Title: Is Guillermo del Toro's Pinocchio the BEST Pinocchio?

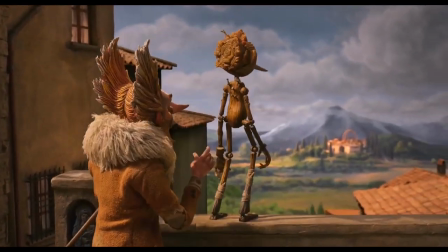248s
When you watch Pinocchio, you're looking out at a huge world from within.
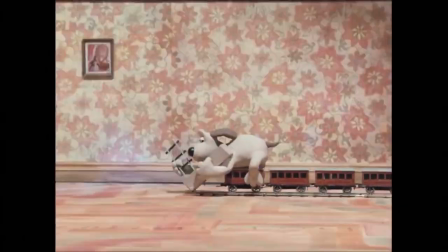252s
Both of these styles work, but it's only the first that makes you feel like you're part of the creative experience in a way no other art form can.
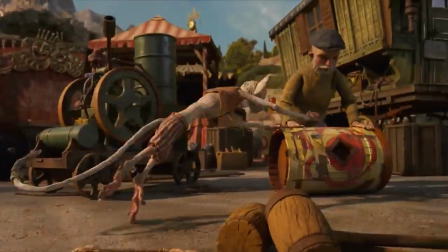259s
So I'd argue that the main reason del Toro's film looks so great isn't because of the unique appeal of stop-motion, but rather just because it looks like a del Toro film.
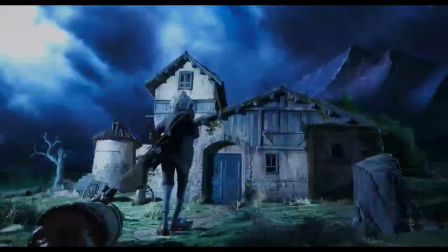267s
He always has beautiful lighting and camera work, and a lot of the shots people have praised the most are ones that would probably look just as good in live-action.
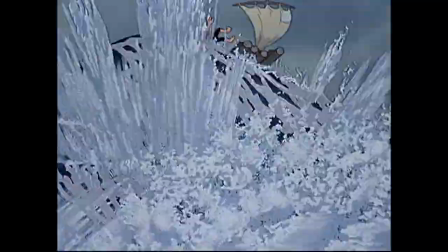274s
Again, that's not a problem, it's just not maximizing the medium. Disney's Pinocchio, on the other hand, is maximizing what cell animation can do.
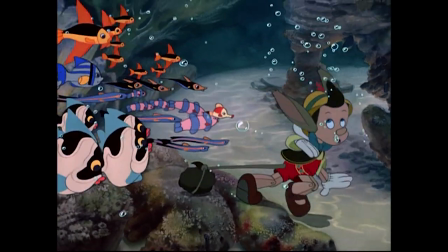281s
It's so breathtaking and immersive in every scene, so packed with magic tricks that your eyes can't keep up.
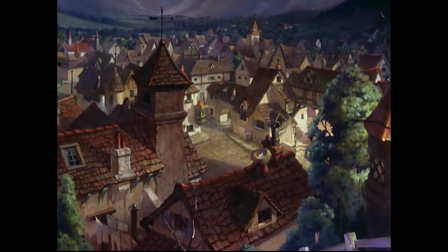287s
The multi-plane shots pull you into the film and make it feel completely three-dimensional,
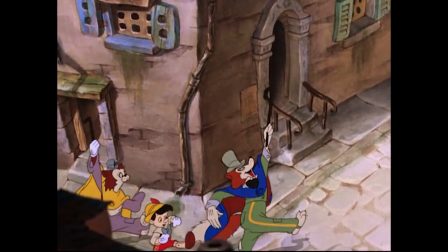291s
the Gustav Tengren backgrounds have an old world charm that would define many Disney movies to come, and every frame is filled with as many moving pieces as possible,
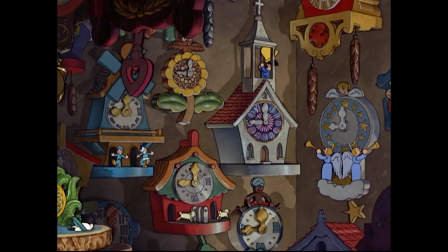299s
so no matter how many times you rewatch the film, there's always something new to discover.
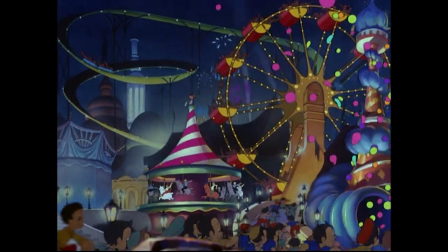303s
You can just feel the energy of the animators pushing each other into impossible new places, and I doubt we'll ever see anything quite like it again.
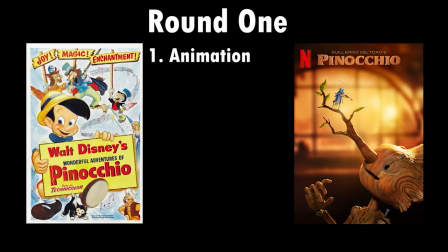310s
So round one goes to Disney.
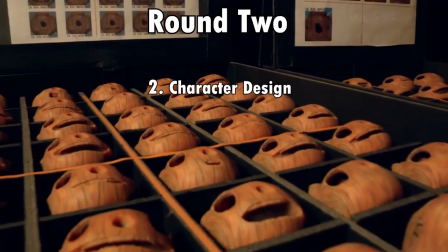316s I made a flesh, a bone, a meaty bit! I'm a real boy!
This one's a no-brainer.
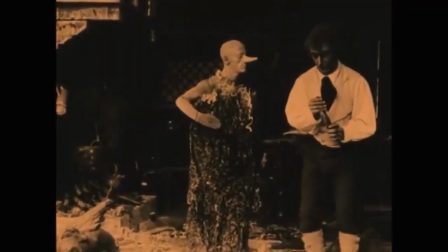322s
So from the beginning, the biggest problem with making a Pinocchio film is how to design Pinocchio himself.
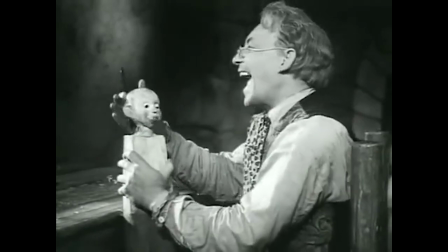327s
How do you bring life to a character whose defining characteristic is that he's lifeless?
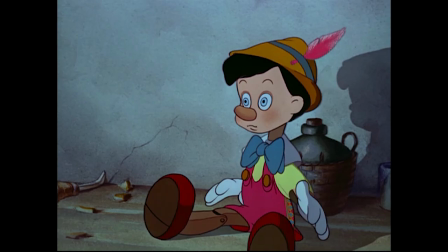332s
Disney did a pretty good job with their version, they made him work, but he's mostly just a regular human with puppet joints and with a little bit of Mickey Mouse thrown in.
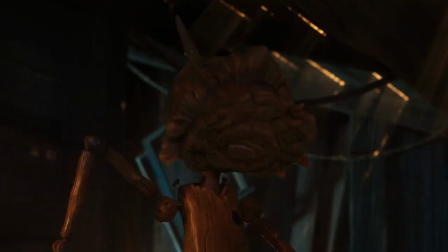339s
But del Toro's? I mean, come on, this is just phenomenal.
Good morning, Papa!
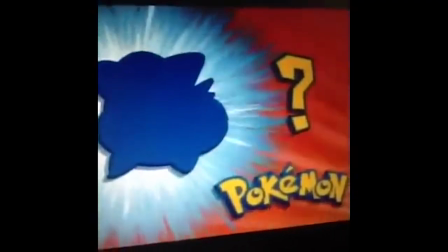345s
They say a good character design is one you can recognize just by its silhouette.
It's Pikachu! It's the fairy!
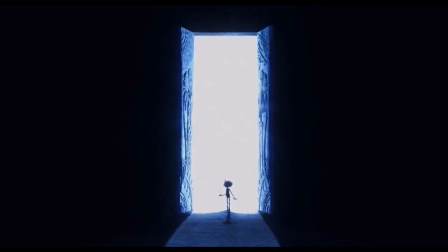352s FUUCK!
And in that regard, I don't think any other Pinocchio even comes close to this one. This is instantly iconic.
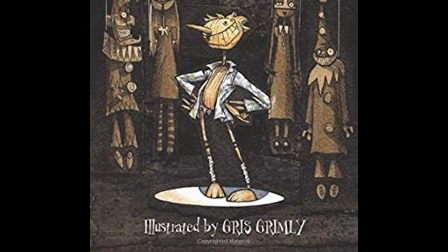358s
He's based on pre-existing illustrations by Grizz Grimly, but he really takes on a new life here.
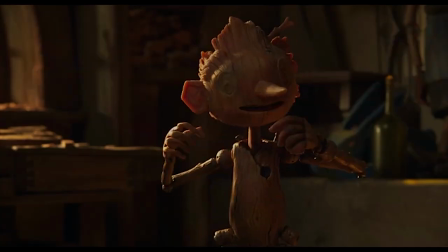362s
I love his spindly spider body, his big Joker smile, the loose nails,
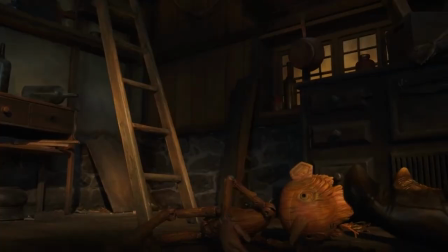367s
the unfinished wood, whatever's going on on the back of his head, he's creepy when he needs to be, he's cute when he needs to be,
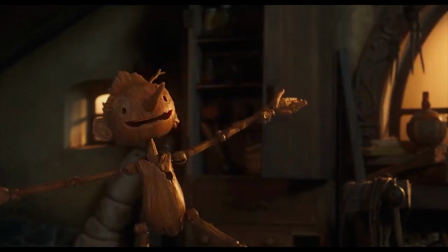374s
absolutely perfect, 10 out of 10, no notes. I'm not as big a fan of the rest of the characters in the film.
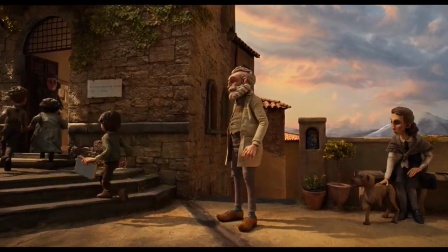379s
The humans are a little uncanny, especially the children. Some of them look like they'd be more at home in Pinocchio 3000.
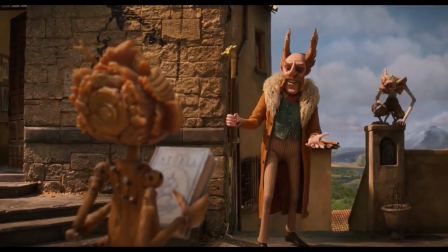385s
Also, I'm really bummed that the fox and the cat got cut. Or, not really cut, but they combined the fox and the puppet master into a hybrid character and then replaced the cat with a monkey.
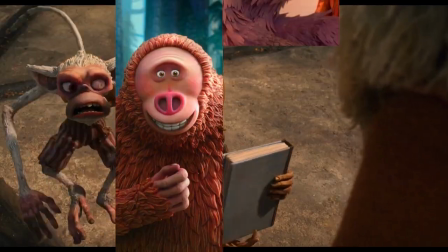394s
Which is okay, I just feel like we've seen a lot of stop-motion monkeys lately and they're all kind of boring.
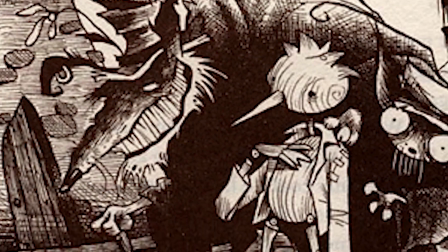398s
Grimly's fox and cat are really cool looking, and I don't know why they didn't try to do something with these designs instead.
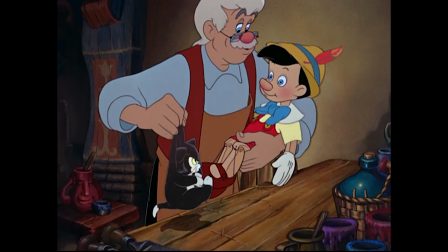403s
Actually, the Disney remake came a lot closer to Grimly here than Del Toro did. Now, as far as the original Disney film goes, it definitely has the stronger supporting cast.
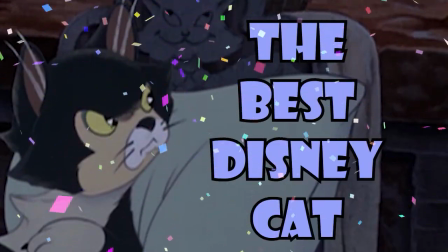412s
A lot of my all-time favorite Disney characters come from that film. But just on the strength of Pinocchio himself, I think this is still a pretty clear choice.
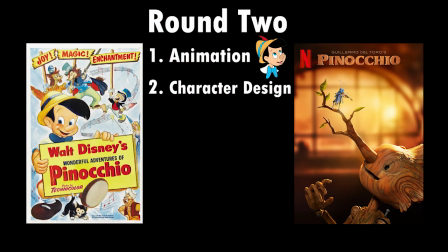420s
Round two goes to Del Toro.
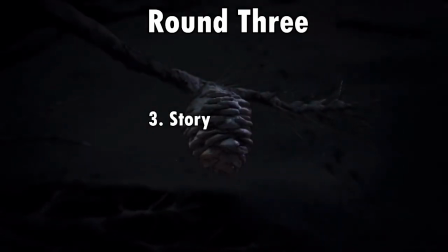425s I want to tell you a story. It's a story you may think you know, but you don't.
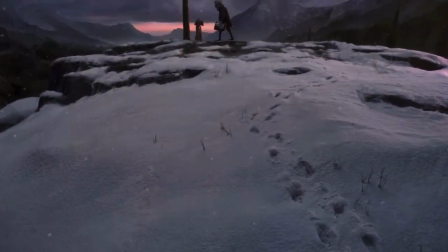431s
The thing that surprised me most about Del Toro's film is that it's actually a pretty faithful adaptation.
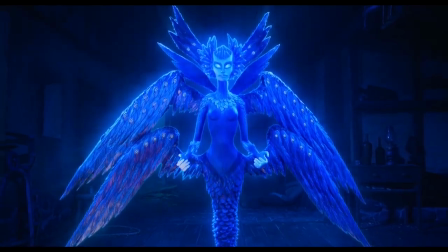436s
I'd heard people describe it as a completely different story, and yeah, there are thematic differences, but in terms of plot, almost everything here is taken from either Colotti or Disney.
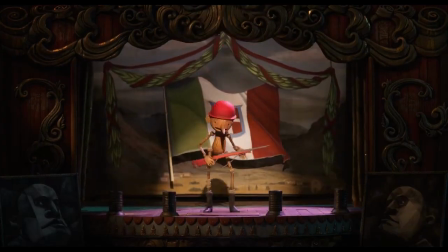444s
The only major change is to the setting, and if you think setting a classic story in a new time period makes it a radical reinterpretation,
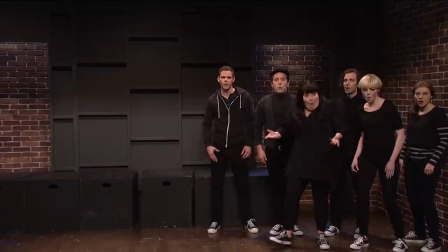451s
I encourage you to check out any high school Shakespeare production. But the new setting does work really well.
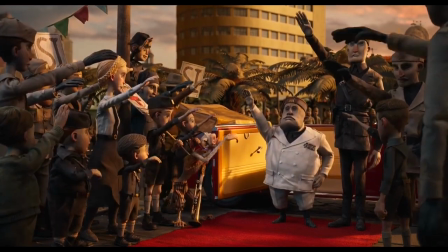457s
It takes place in fascist Italy in the lead-up to the Second World War, which brings a whole different sense of weight to the story.
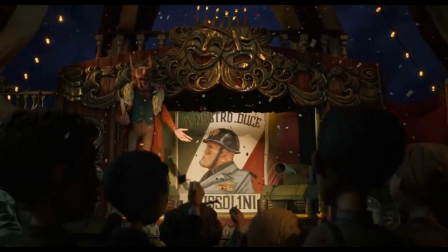463s
Not everything gels perfectly, it gets a little muddied in places, but overall it's a much smoother narrative than Disney's.
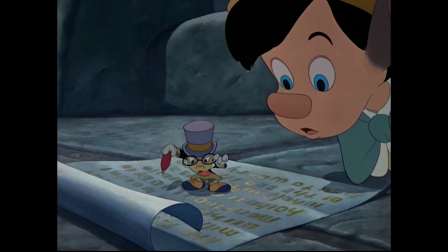468s
The book is just a series of morality plays, it's very episodic, and Disney's adaptation clearly struggled to come up with natural scene transitions.
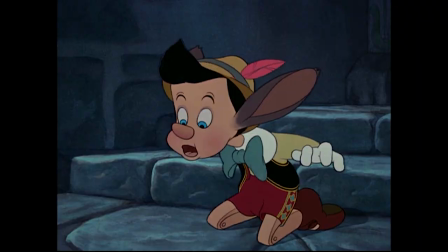476s Uh, he was swallowed by a whale. Swallowed by a whale?!
Del Toro's covers this up with an ingenious little plot device.
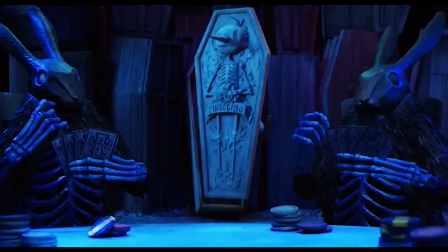482s
In this version, Pinocchio can't die.
Oh, hi!
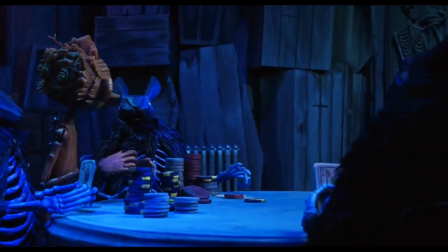487s It's me!
If he dies in the real world, he goes to a spirit realm where he's resurrected.